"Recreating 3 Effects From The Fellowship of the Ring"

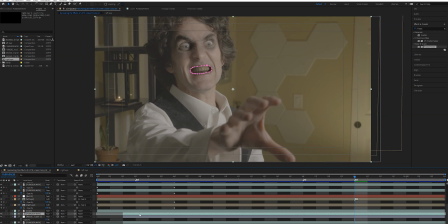So what I did is I really just rotoscoped around my mouth as it opens.
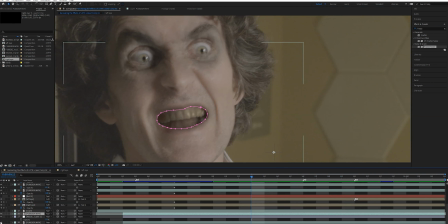Then I just added a duplicated layer below that I just used the Lumetri color on to kind of make it look like my teeth are dark and miscolored.
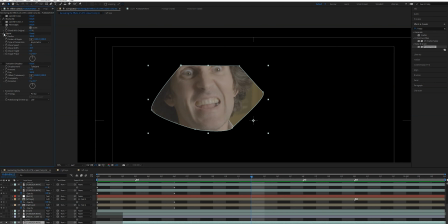And I added a ripple effect that just gives it this subtle look that my teeth are a little bit misshapen, a little bit sharper.
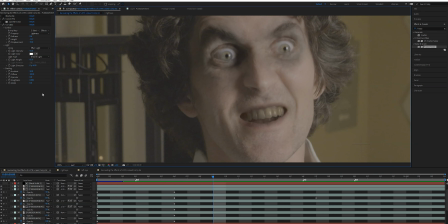And then finally, I just wanted to give a little bit of this weird kind of almost broken skin, sharp vein texture. And what I did there is I just duplicated the layer that had the miscolored skin around my eyes, I added a CC glass effect, and then I just played with the settings until I kind of got this look.
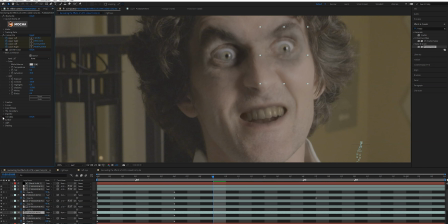That's all I decided to do for this effect, so here it is, bad acting and all, I hope you enjoy.
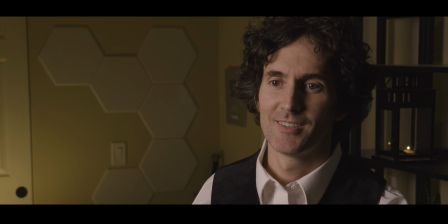Oh, mild ring. She should very much like to hold it again. One last time.
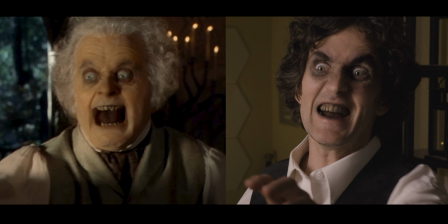The next effect that I wanted to recreate was the perspective handoff. When Gandalf actually hands off his hat and his staff to Bilbo.
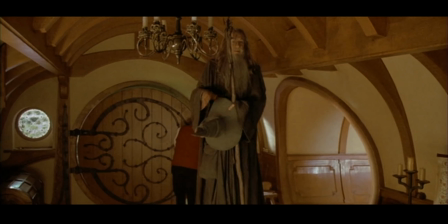This requires having a normal size staff and hat for Ian McKellen playing Gandalf
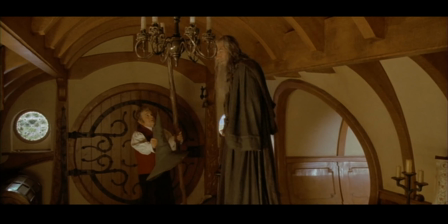and an extra large replica of the hat and staff for Ian Holm who's playing Bilbo.
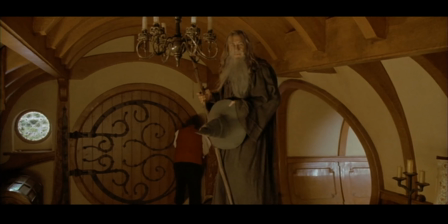I know that Gandalf is actually in front of a blue screen right now,
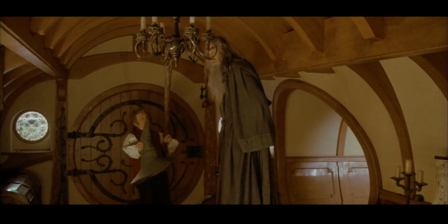and that there are other people on set handing the staff and hat to Bilbo, but since it's just going to be me,
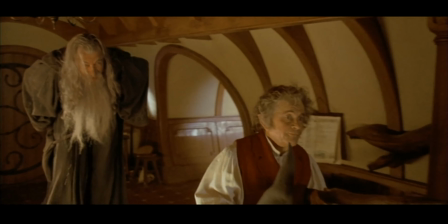I'm going to have to figure out my own way to go about this, which is fine.
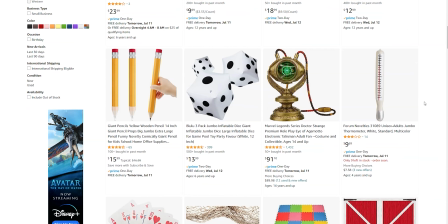Now, unfortunately, I don't have the skills to actually create my own props, especially replica props in different sizes.
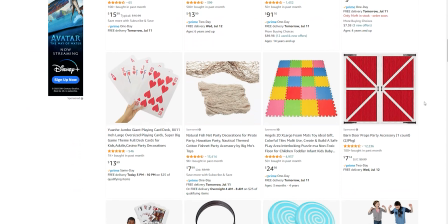So I went on Amazon and tried to find anything that was identical in two different sizes.
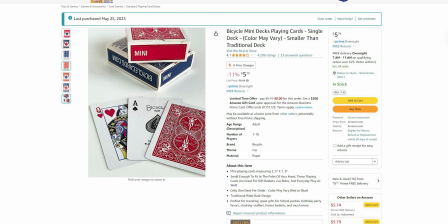And unfortunately, this wasn't easy. The only thing I was able to find was this mini pack of cards, and a regular pack of cards.
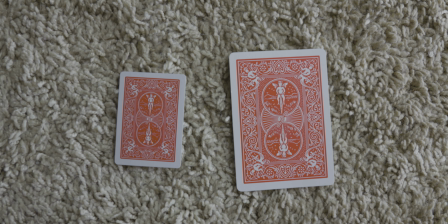So I decided for this effect I would have Gandalf and Frodo playing Go Fish.
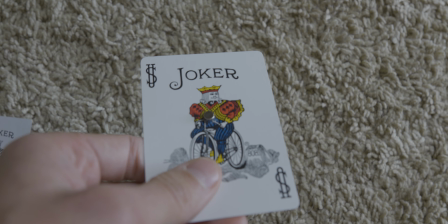So I started off by gluing these tiny little fridge magnets to the cards and then I started setting up these stands which basically
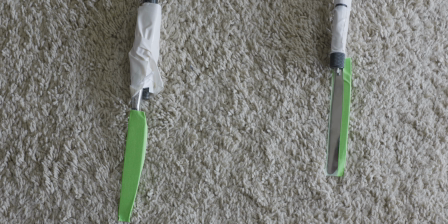I just rigged up with some tape and some butter knives covered in green tape that I could key out later and this is what I would stick the cards to.
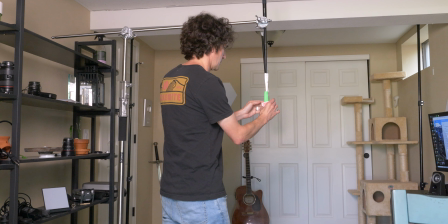So after practicing it a few times I got in my costumes and I played out the scene.
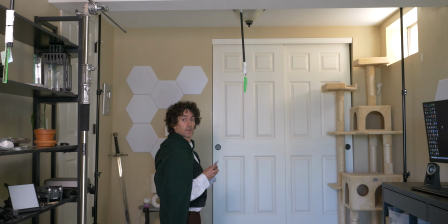So as Frodo I stood in the back of the room on my knees. I handed the card up and attached it to the butter knife.
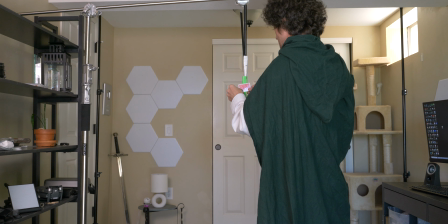Then I set up my neck stand a lot closer to the camera with the mini card and tried to match the perspectives as perfectly as I could.
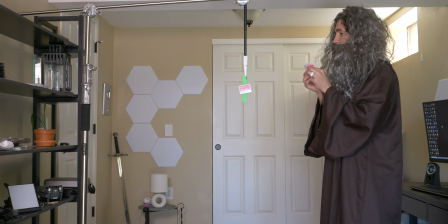Once I got that all set up, I took the back stand down and then played out the rest of the scene as Gandalf a lot closer to the camera.
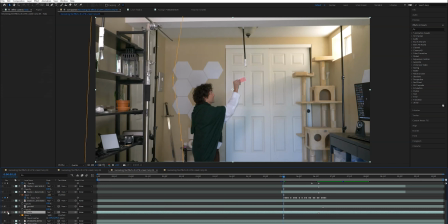Then I got a clean plate so that I could clean it all up in post. In After Effects, I really just masked out all the stands.
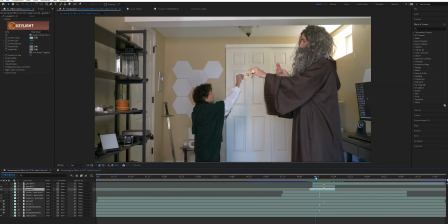and then for the part where they actually trade cards I just did a little bit of rotoscope work with the hands and the cards and then timed it up to make it look as seamless as I could.
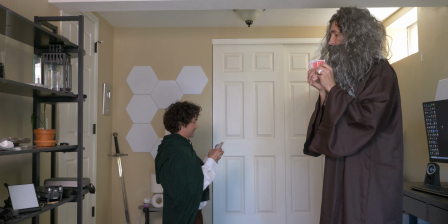Now because the room was so small and there was a little bit of shadows it didn't work perfect,
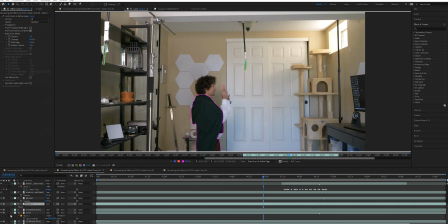but to sell it a little better I decided to use the roto brush around Frodo's cloak and
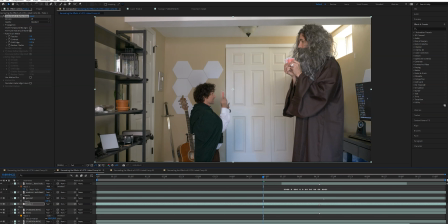then I actually added in a guitar to the scene to make it look like he was at least in front of an object that was a little closer to camera. So without further ado this is my recreation of the perspective handoff.
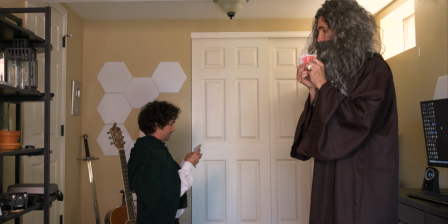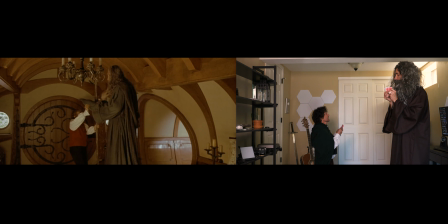Would this have been cooler with something other than playing cards? Yeah, probably. But I had fun making it, now I at least have a better understanding of some of the techniques. The next and final effect I want to create is the ominous road.
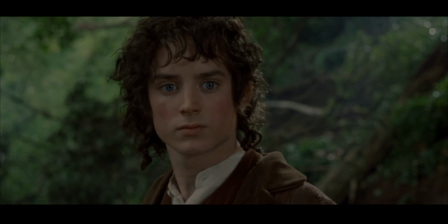And I'm pretty sure all that's happening here is known as a dolly zoom.
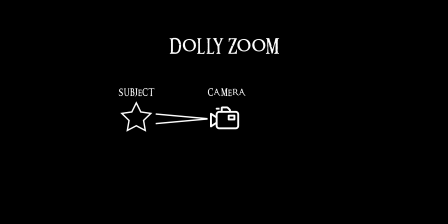And a dolly zoom is essentially when you have your camera at a certain focal length on a subject, in this case the road, and as the camera is moving either forward or backward you're changing the focal length of the lens so that the subject is actually staying roughly in the same place.